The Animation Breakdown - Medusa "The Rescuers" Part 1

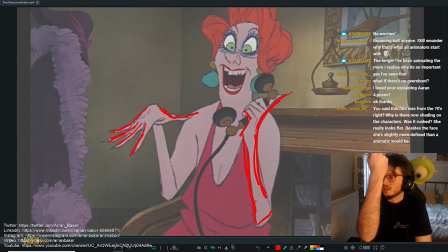(12:07)
Never have it completely over the top of each other, because then it feels like their arm is shorter, doesn't it? It feels like now that's the length of my entire arm.
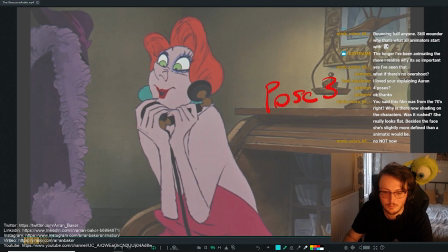(12:14)
And then he's changed it now so that there's pretty much still a line of action in the body, but it's literally just one shape. I could break that down to a square, and I love doing this with posing. I guess it comes down to taste as well, but I personally love this way of posing
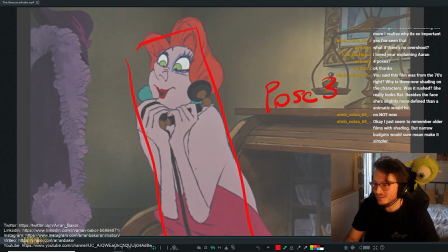(12:34)
because it creates some really unique shapes that you wouldn't naturally think. This feels very symmetrical, but he's found ways to break it up by making it still slightly 3/4. So this arm is still slightly folded more in on itself,
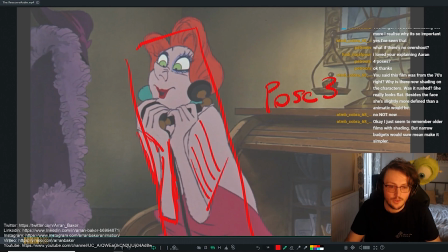(12:52)
and then we've got more space on this arm to help break up that asymmetry. But I love finding ways to almost make twinned animation and then finding ways to offset it and still keep it really simple. So I love this kind of posing
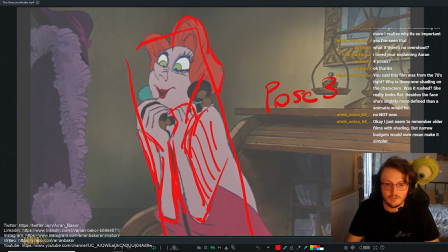(13:11)
because it's actually it's relatively difficult to do, but you find very unique shapes and it makes your shot stand out above everyone else.
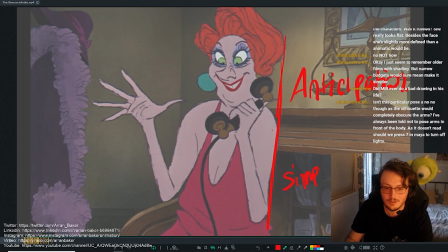(13:19)
Again, we've got simple on one side and then we got complex on the other. And you can see how he's splayed, because the hand comes together in this position.
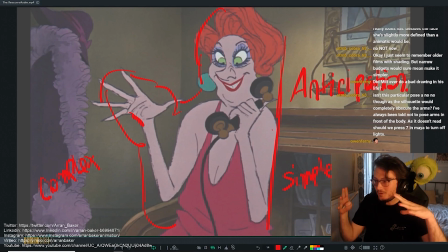(13:35)
At this point, he's done the opposite. So instead of going up, instead of going down, like if he wants to jump, like I said, we go down to go up. The same way, if he's going to have the hand closed, maybe they splays out first. So if it was a settled pose like this, it splays out before it comes in.